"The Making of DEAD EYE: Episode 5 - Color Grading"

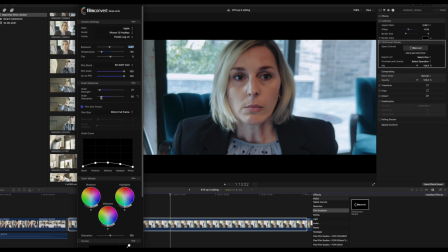261s
Now again, because we were shooting inside with the lighting set up different, I had to bring down the gain, strength and saturation just because the grain strength and saturation
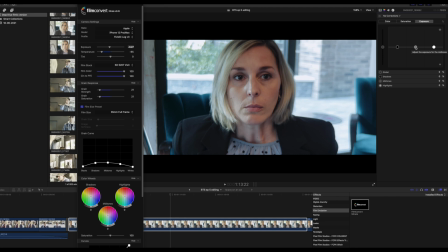276s
just because it was a bit on the heavy side in the darker areas of the shadows. So again, just adjusted the saturation levels on the color board
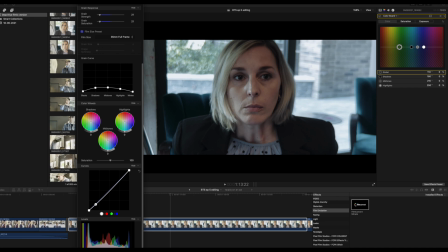291s
Again on the curves again, it's just a bit on the hot side and I wanted it to be a little bit darker and
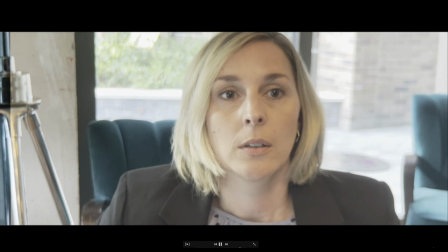303s
That's kind of it and now you've got the
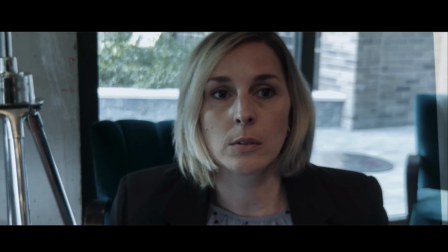305s
Before and in the after using log capture on filmic pro and using film convert so one final point about color grading I mean you can have a lot of fun obviously with it in post-production and hopefully you know if you shot it well then you'll always be happy and satisfied with the results that you can get from it but that's the key point because I'm a big believer in how you shoot and how you actually record the footage originally does have the impact on how you color grade it and it can go wrong if you
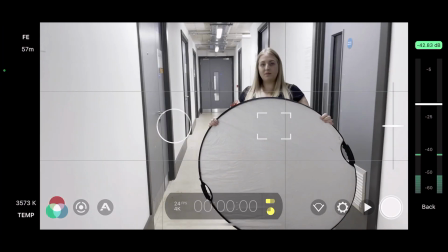339s
don't do it correctly so my tip is obviously white balance is really really
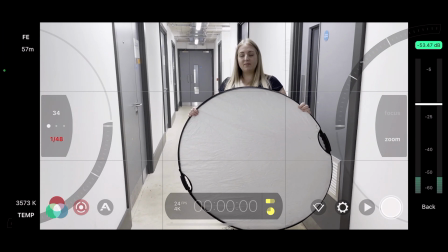344s
key when you're out filming and I would suggest that you remind yourself on every
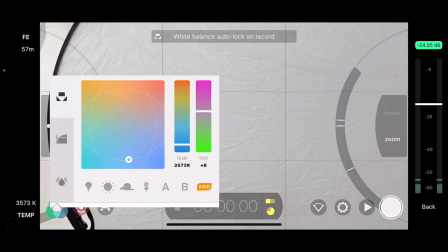349s
time you change a location whether you're inside a building outside a building in
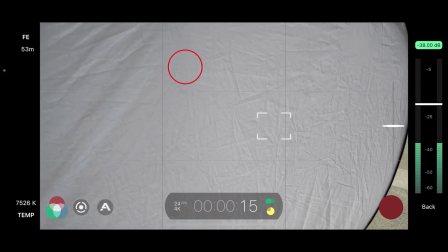354s
a corridor and then change to a room always always check your
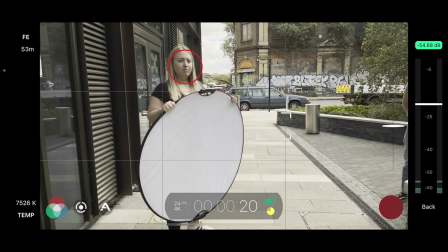359s
white balance and record if you if you can do it use a color
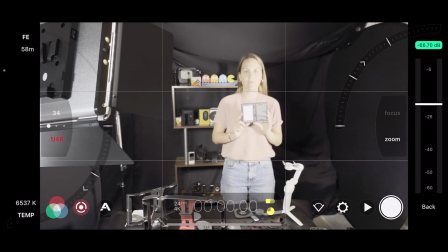364s
chart like this which also has your grays and your whites and if you can just record a few seconds of that it is going to help you with the color grading in post-production now if you don't have access to something like this then seriously use anything that's just white record that white with your white balance make sure it looks really pure white on your camera obviously on your phone screen and then you'll be happier with the results in post production so even if you have to use polyboard whatever even film a white t-shirt if you've not actually ended up with any white card or anything white to look at on location you know maybe hopefully someone's got a white t-shirt point the camera at them and actually record that white when it looks pure white on the white balance then you know that you're good to go okay if you haven't checked out filmic pro please do so on the App Store or Google Play check out their website lots of fantastic information on there check out the LUTs and the new LUTs that they've got for the 10-bit which are really great and you should check those out as well okay again I really really really enjoy you guys watching these videos it means a lot to me we work very hard to make these videos happen for you and to share our knowledge and experience with you so stay tuned for the next video Cheers